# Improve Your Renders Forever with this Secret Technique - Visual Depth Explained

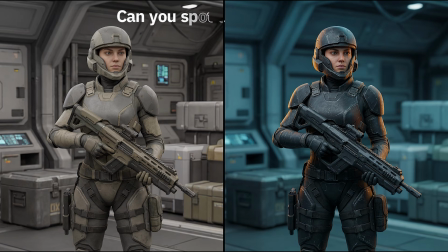(4:09)
Usually that's going to be your main subject. Then make it darker or more detailed or warmer or sharper than everything around it. You don't need all 5 tools. 1 or 2 is enough. The key is that it's deliberately heavier, not accidentally. The second thing is to use the ground properly. The bottom of your frame should generally feel heavier than the top.
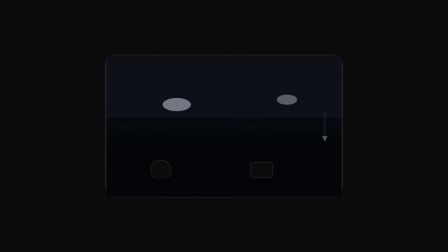(4:30)
In the real world, heavy things sit on the ground and light things float in the sky. Your brain expects that. When the top of your frame is dark and heavy and the bottom is light and empty, the whole image feels unstable.
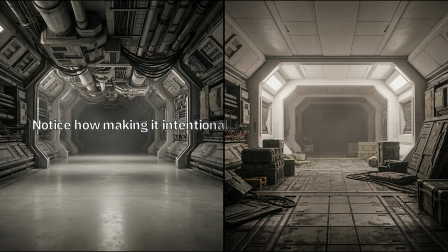(4:43)
Sometimes you want that feeling intentionally, but you should be the one choosing it, not stumbling into it. The third thing is to create a weight gradient rather than just one heavy point with everything else equal.
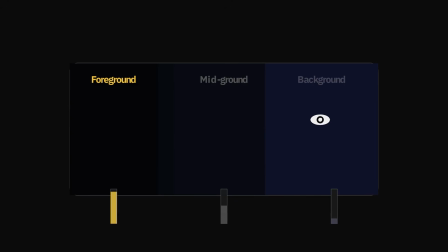(4:55)
Think heavy subject, slightly lighter midground, light, airy background, or heavy foreground that gets lighter as things recede into the distance. That gradient gives the eye a path to follow. It creates a sense of depth that works even before your lighting says anything.
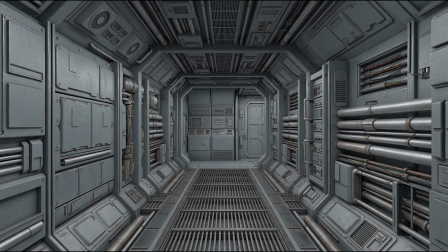(5:12)
Here's what this looks like in practice. Say you have a sci fi corridor. The natural instinct is to light it evenly so the viewer can see all the details you put into all of the geometry. But resist that feeling. Let the far end get darker. Let the foreground be crisp and warm.
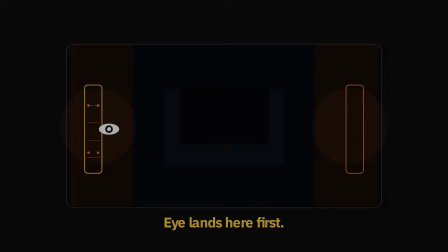(5:28)
Put your most complex geometry where you want the eye to land first. Now the corridor doesn't just exist, it pulls you through it.
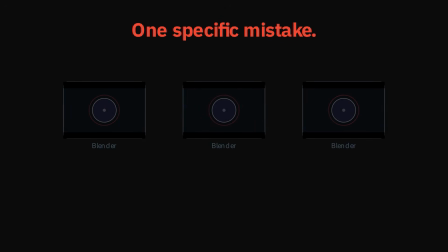(5:37)
There's one specific mistake I see constantly in Blender work, in AI renders, and honestly professional work too sometimes. Centering everything. When you place your subject dead center in the frame, you split the visual weight perfectly in half.
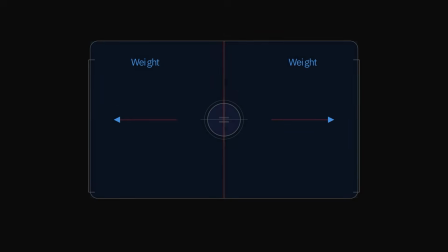(5:50)
Left and right cancel each other out. The image becomes symmetric, static, and nothing pulls in any direction. It just sits there. This is the actual reason the rule of thirds exists. Not just some arbitrary design preference, but because placing your heavy element off center creates an imbalance,
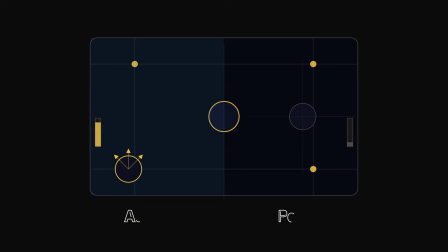(6:07)
and that imbalance creates visual tension, and visual tension is what makes an image feel alive rather than just posed. And here's the interesting thing. AI image generators do this constantly.
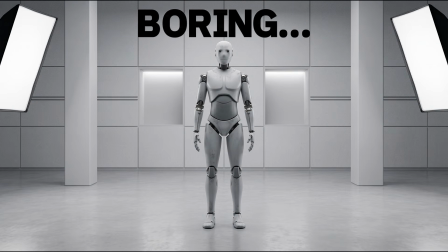(6:19)
Centered subjects, symmetric lighting, equal weight on both sides of the frame, because they're trained on averages, and the average of all compositions is roughly centered and comfortable. That's the tell.
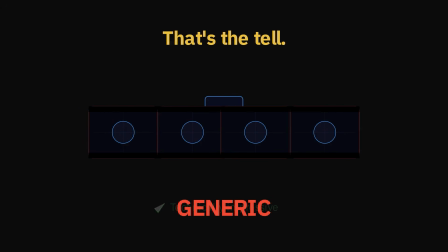(6:30)
That's why AI images often feel generic even when they're technically impressive. The weight is too equal, the composition is too safe. And when you understand visual weight, you can use this immediately. When you're prompting an AI, you can actually fight it.
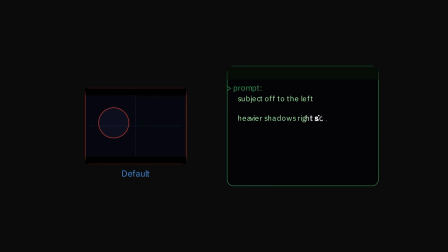(6:44)
You can say something like subject off to the left, heavier shadows on the right side, shallow focus on the background. Because you know why the default output feels flat and you know exactly what to ask for instead.
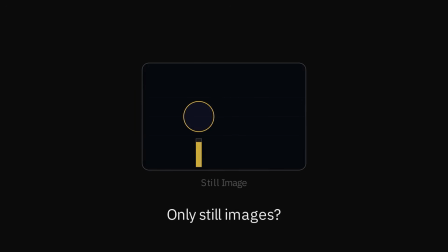(6:58)
One more thing, and this is one that doesn't get talked about enough, is that visual weight doesn't apply only to still images, it applies to animation too. When an object looks heavy, it needs to move like it's heavy, slow to start, slow to stop, a sense of resistance, a little bit of overshoot when it settles.
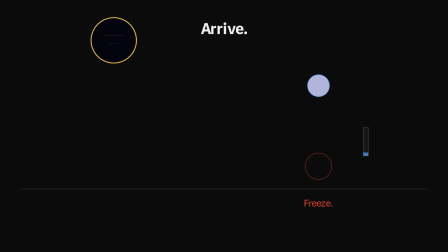(7:15)
A heavy object doesn't just arrive at a position and freeze, it arrives, overshoots slightly, and finds its place. When the visual weight of an object doesn't match how it's moving, the brain catches it immediately. A large, dark, complex object that moves like a feather feels completely wrong. A tiny, bright, simple object that moves slowly and ponderously feels just as wrong.
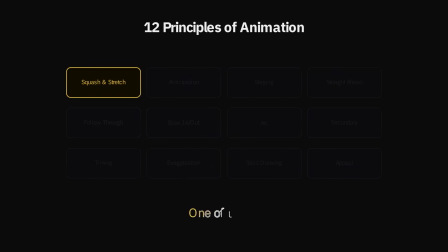(7:38)
You've probably heard of the 12 principles of animation, and one of them is specifically about weight. But understanding visual weight tells you why that principle exists, not just that it does. The visual cues you've set up create an expectation in the viewer's brain. That motion either confirms that expectation or contradicts it.
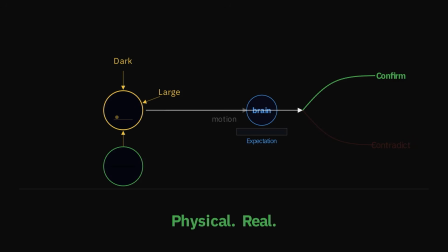(7:56)
Confirm it, and the animation feels physical and real. Contradict it, and it feels floaty and cheap.
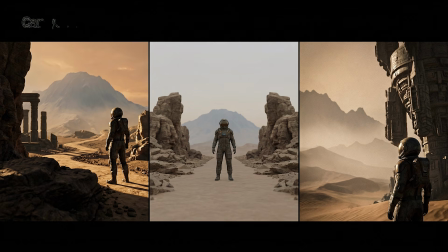(8:03)
Visual weight is one of those things that once you see it, you really cannot unsee it. You'll look at your next render and immediately feel where the weight is sitting.
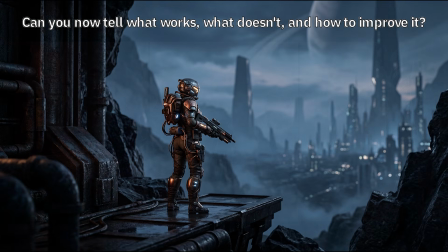(8:10)
You'll look at an AI image and know exactly why it feels off. You'll look at a great cinematic frame and understand, not just feel why it works.